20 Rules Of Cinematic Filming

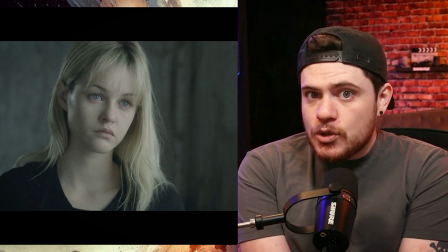1705s
So when you are indoors, the majority of time,
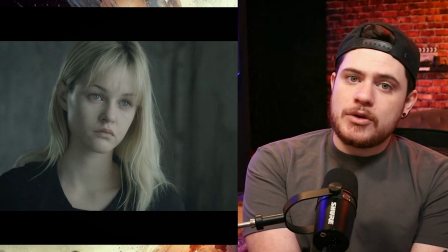1709s
what looks natural to people is making sure that your subject is brighter than your background.
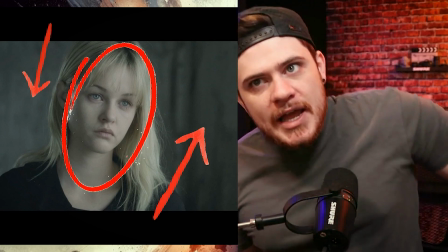1715s
So as you can see here, this woman, her face, her hair, her skin,
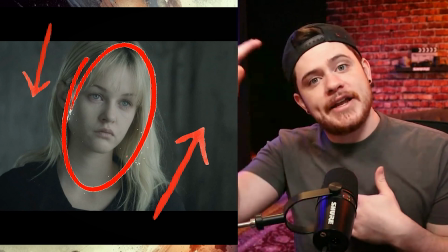1721s
her eyes, everything is exposed brighter than the background that she's on.
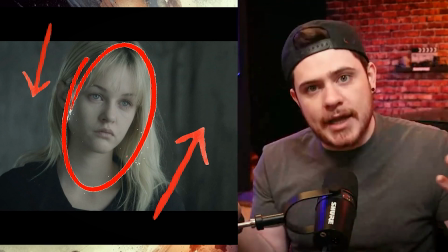1727s
If you are very white skinned, like she is, or even like I am,
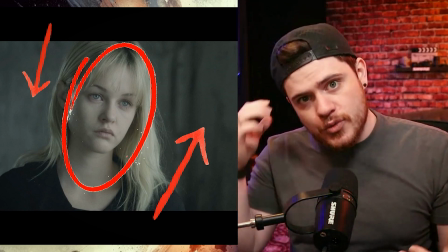1732s
and you put them up against a white wall and you just throw a light up, well, you're casting light onto the wall and their skin,
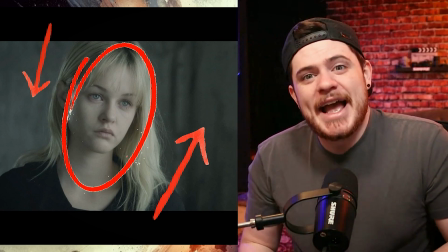1740s
and all of a sudden everything's exposed very similarly, and it just creates this really flat, amateur looking image.
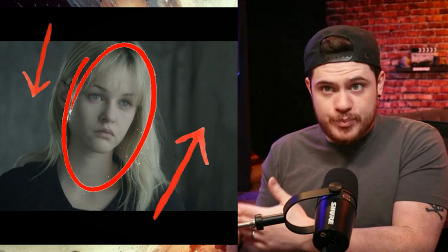1748s
You do not want to do that. You want to make your image dynamic, which basically means making sure that there feels like there's a difference here,
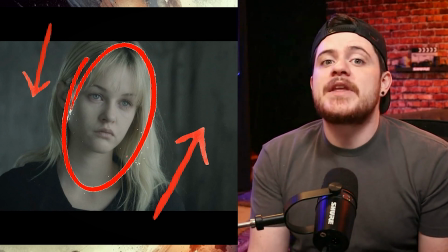1756s
there's depth here, there's actually focus here, and There is exposure difference here.
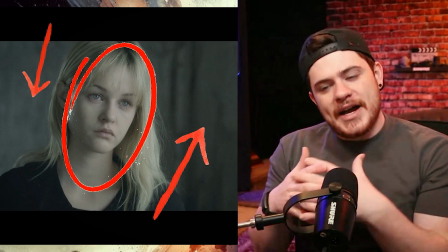1763s
Are you starting to see how all of the rules I talked about before all kind of blend together into specific rules for each other?
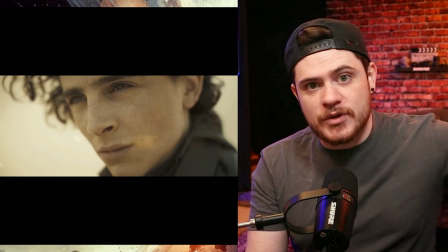1771s
Here's an example of shooting outside in the desert with Timothy Chalamet during the Dune movie.
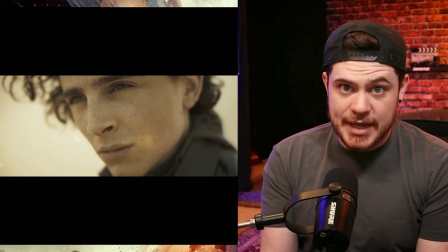1777s
He's out in the desert. Naturally, when you're out in the desert and you're shooting landscapes, the environment is going to be brighter than you are, which is okay.
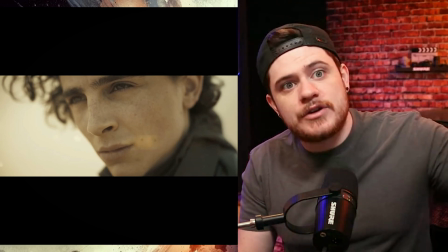1786s
You're not inside. That's how people see. Like naturally, when they're out in a bright environment, a person they're talking to is darker than they are,
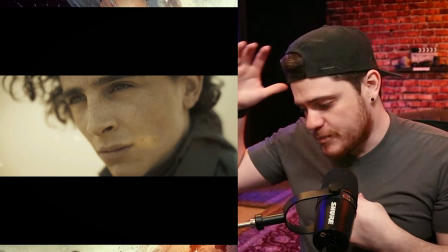1794s
which means you want to make sure that the background is slightly brighter than you.
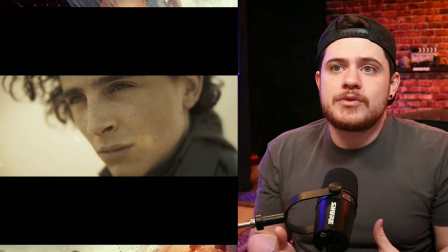1799s
So you stand out, right? But you also want to make sure you are exposed well.
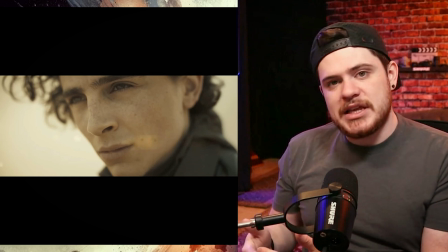1804s
So shooting outside can kind of be the opposite of what it's like to shoot inside.
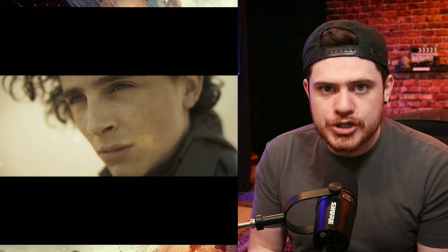1809s
But the general rule is make sure there is exposure difference between your foreground, your subject,
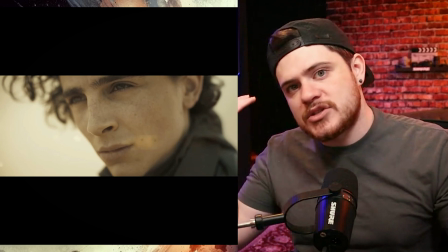1814s
what you're focused on, and the background, which is what you're not focused on, which is just the rest of the frame.
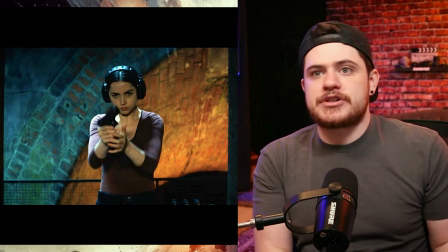1821s
There's also something called color difference. So adding into the exposure difference, you can also do color difference between foreground or background.
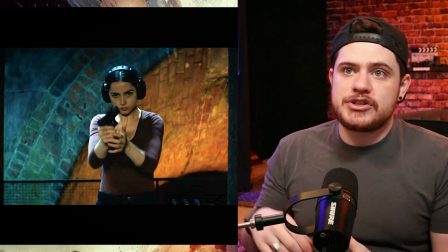1829s
In this example, they actually chose to do, the foreground is Ana de Armas.
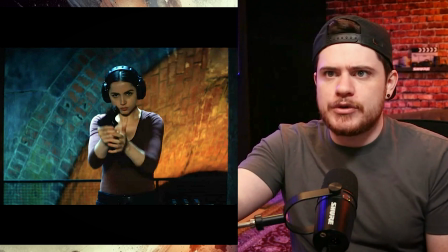1835s
This is the new ballerina movie. I pulled this from the trailer.
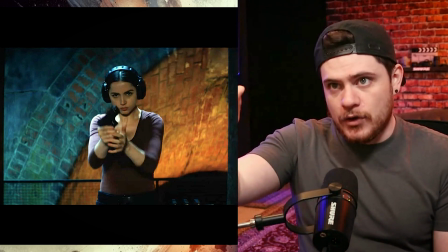1838s
She's in the foreground, and then the second level, right, is the green side of the wall.
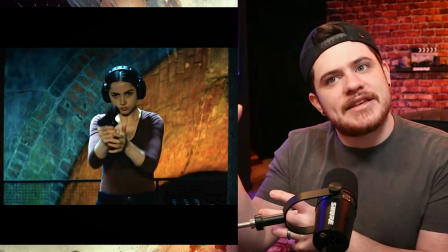1844s
And they chose to illuminate this kind of this greenish teal color.
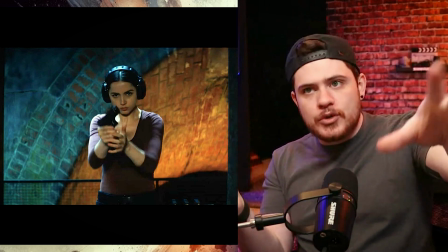1848s
And then it goes deeper into this room or this cave or whatever that it is you'd consider this to be.
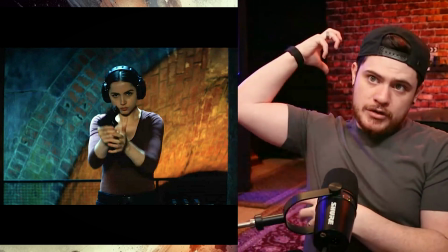1855s
And there's this warm glow that's shooting up out of it.
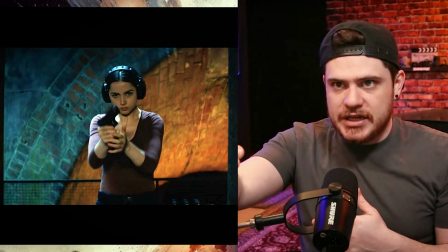1858s
So there's like 3 levels of layers here, while there's also color difference between the 3 of them,
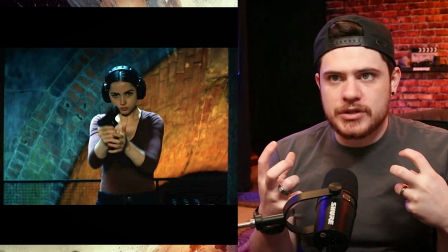1865s
because she kind of has more white but slightly warmish glow with this top down kind of very white bluish light.
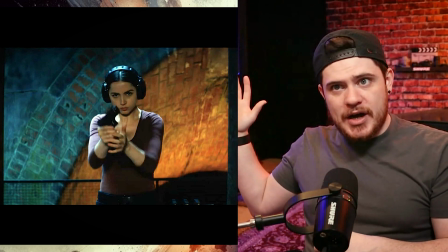1873s
And then there's like a darker greenish light behind her with a very bright orange light behind her.
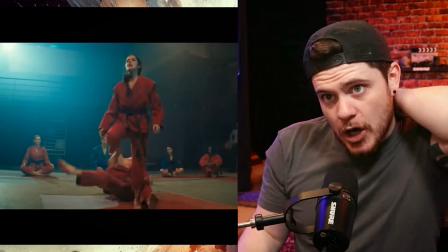1881s
Then all of these are color differences from each other. Also from Ballerina, here's another example of color difference.
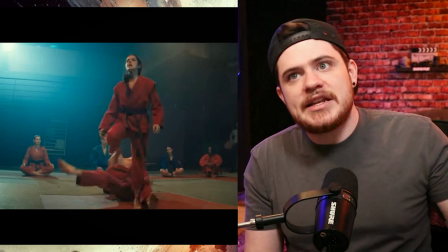1887s
The light that is illuminating their skin is probably like a fluorescent light, something that's a bit warmer,
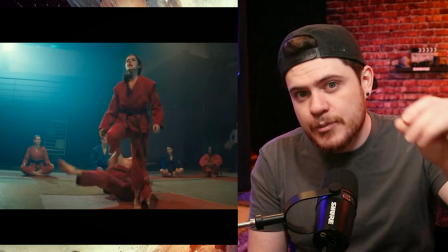1893s
something that's a bit more color temperature of sky, or maybe a fluorescent light.
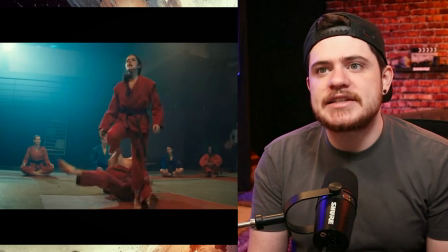1899s
It's just basically one to accent skin tones very nicely. And they're wearing red suits, right?
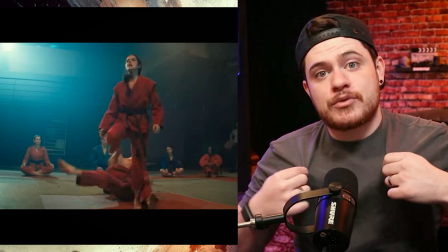1905s
Not black suits, but rather red suits. It's a very specific choice.
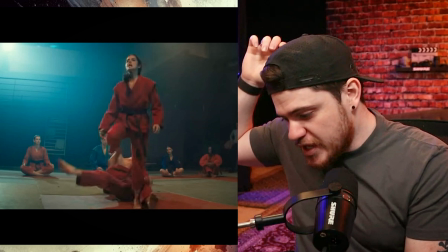1909s
And how they lit it is they have this really blue light that's just being thrown into the room and into the background as their backlight.
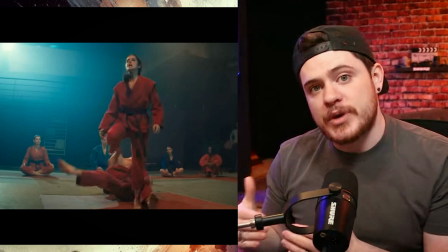1918s
So what it does is it creates color difference and color separation from the background with not only how they're lighting,
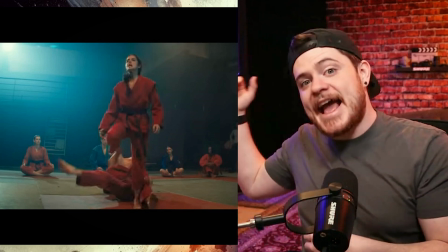1925s
but also the color in which they're wearing and what color their light is in the background.
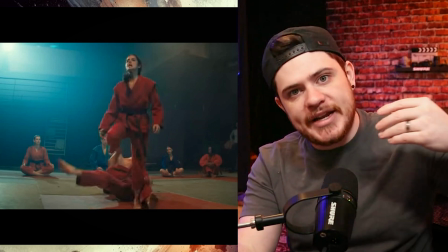1931s
So make sure you're always paying attention to creating exposure difference between your foreground and background.
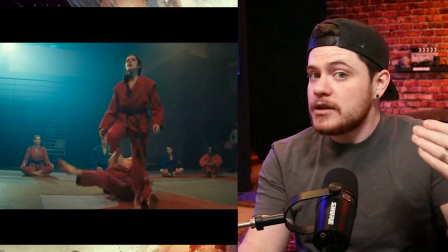1936s
And if you can pull it off, also do color difference between your foreground and background.
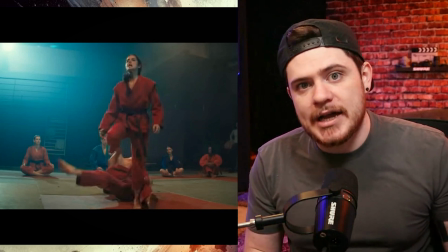1941s
The color difference really does start to stylize your film, which some filmmakers really love that.
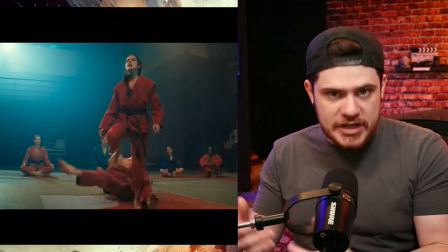1947s
Some filmmakers choose not to stylize with colors. They want their colors to look very natural.
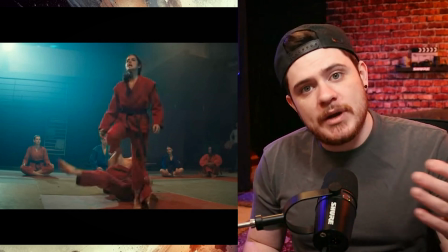1953s
That's fine. You have to make your choice.